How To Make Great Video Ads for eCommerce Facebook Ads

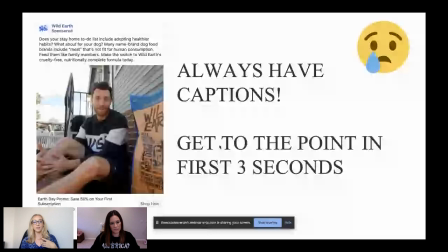24:44 Like if I just read the headline really quickly, because I'm trying to figure out what they're selling, Earth Day promo, say 50% on your first subscription, try Wild Earth today. I still don't know what the product is. I don't know what I'm subscribing to. I don't know that this has to do with dogs. And then the top paragraph, I think it can be shortened to maybe one sentence that kind of summarizes the main value props.
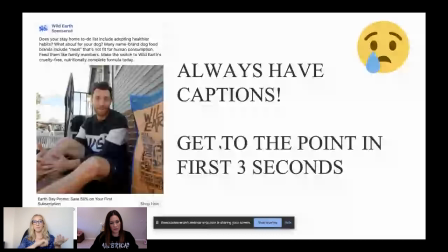25:03 Because I'm not reading a paragraph when I'm scrolling through. And trust me, your customers aren't either. Yeah, and I think that's actually another good point to bring up just with copy and our creative.
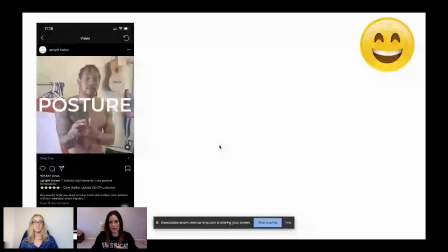25:14 A lot of the times, you know, when we do copy and creative, you know, the copy does matter as well. You need to make sure you're having clear call to actions, making sure you're having clear headlines, and shorten your copy as much as possible. Because like Savannah and myself, I don't like to read. I just want to know exactly what it is.
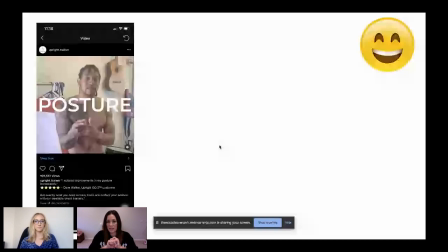25:32 Like short and sweet always is a good indicator as well. Absolutely. So I'm going to show you an ad that I think takes those principles of adding captions, gets to the point quickly, and does it in a way that I think is probably a lot more effective for their advertising.
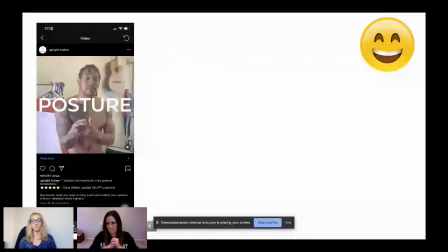25:48 So I'm going to go ahead and play this and would love to hear you guys' comments on this, you guys' reaction on this in the comments as well.
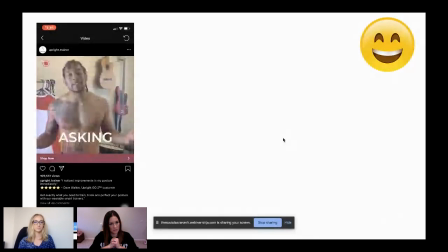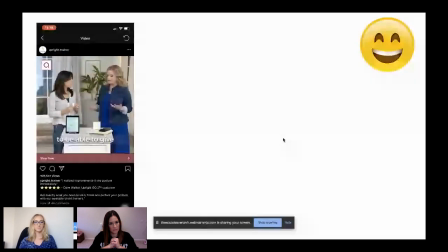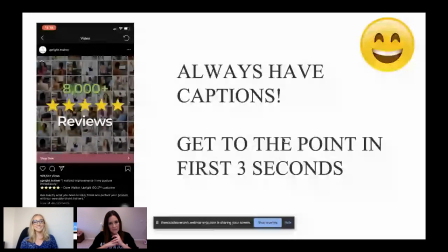26:10 So probably the first thing you notice is that the video is completely legible without sound.
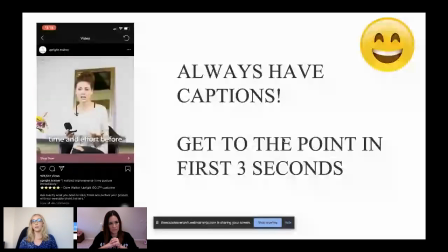26:15 You know exactly what's going on. And also wanted to point out the copy is also very effective.
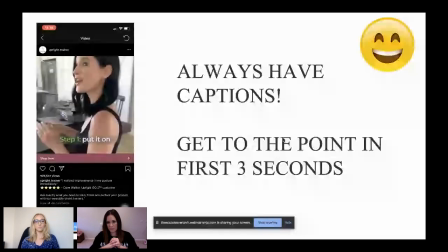26:21 It says, I noticed improvements in my posture immediately, a 5-star review.
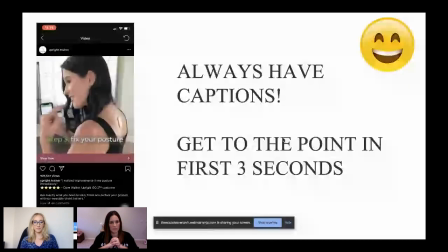26:25 And also going back to the first 3 seconds of the video, posture, that's right.
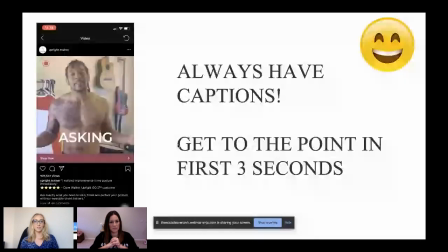26:32 Perfect posture. How do you do it? Upright trainer.
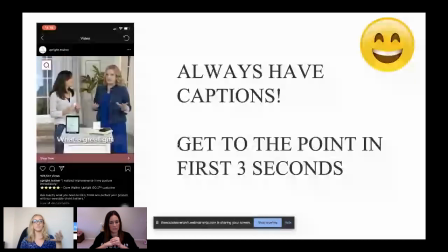26:36 Like in the first 5 seconds, I have a really great idea what this product is. And even actually from the first thumbnail, my mind is already thinking about this is something to do with posture.
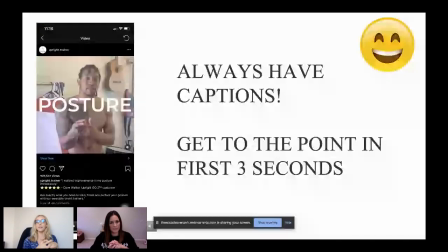26:47 It's a device to improve posture. Like, and the brand is called Upright Trainer. Like, you got to make it easy for people. Like, don't make them guess what your product is. Like, just tell them really quickly the first few seconds. Lauren, what's your take on this ad? Yeah, I agree.
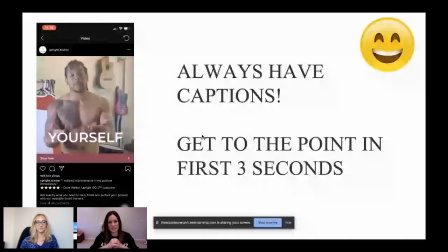27:05 And I think too, like I've seen this ad, you know, once you get this, a copy of this and you scroll through all these things, this ad has actually stopped me in the feed.
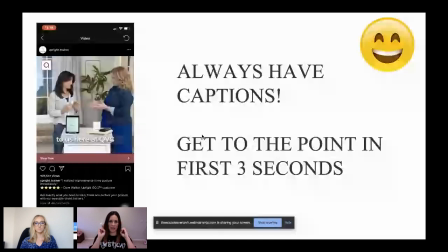27:14 So, you know, as I'm scrolling through things really fast, the whole posture, the way that it like kind of grabs you really fast, that definitely will like stop me and be like, oh, what's this?
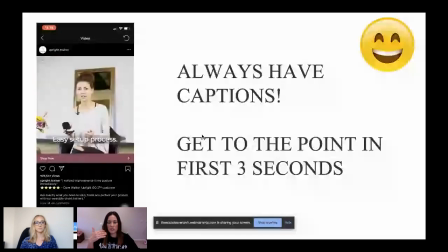27:23 So like stuff like that, like you, when you think about it, you're going through it so fast through your feed every day that those quick things that can grab you to stop,
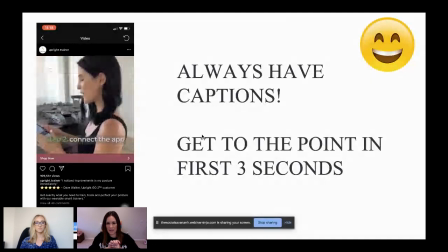27:31 it'll stop you really fast and then you can engage in it. So definitely this is a great ad.
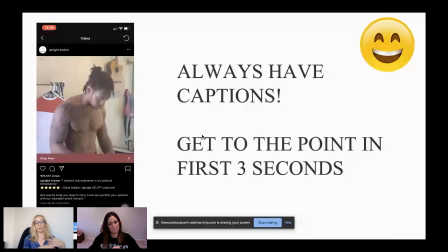27:38 Absolutely. And I also like a side note, I like that they used like a mix of UGC. It's not just this guy talking the whole time.
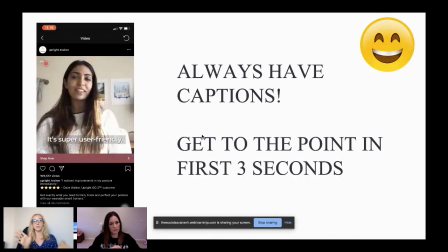27:44 He's only going to appeal to maybe a subset of people, but they're using a lot of different types of people, a lot of different age groups.
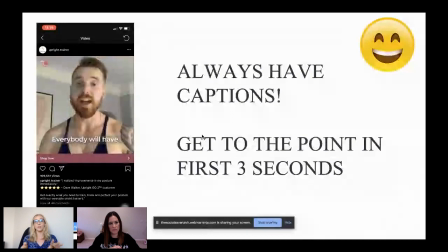27:52 And I think that this ad, because they're using a combination of UGC, is going to open up the amount of people who are going to resonate with it.
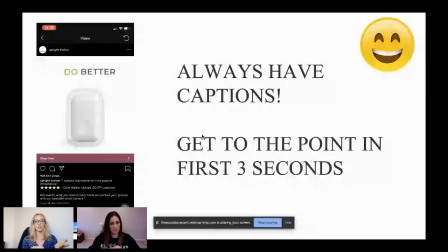27:59 So the more types of UGC you can combine, different people adding reviews, that's just going to add validation. Like multiple people love this product.
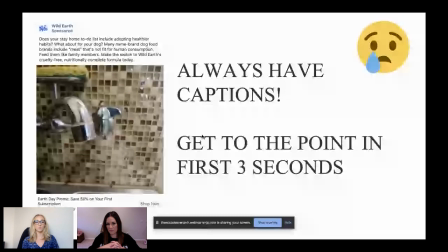28:06 It's not just one. So whereas in our other ad, it was just like this one guy talking about it, but maybe I don't resonate with him as much.
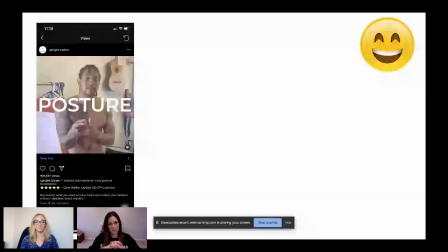28:15 Maybe I want to hear 3 or 4 different opinions about it. So here's another sad ad.
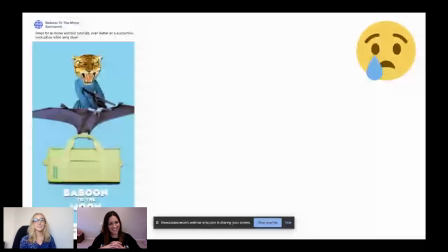28:22 Again, I'm so sorry, Baboon. I think you're an awesome brand. This ad just didn't do it for me. I feel like I have to apologize when I critique people ads, but this advice will only make you guys better. So I'm going to play this, put in the comments why you think we don't like it. And I'll tell you guys at the end.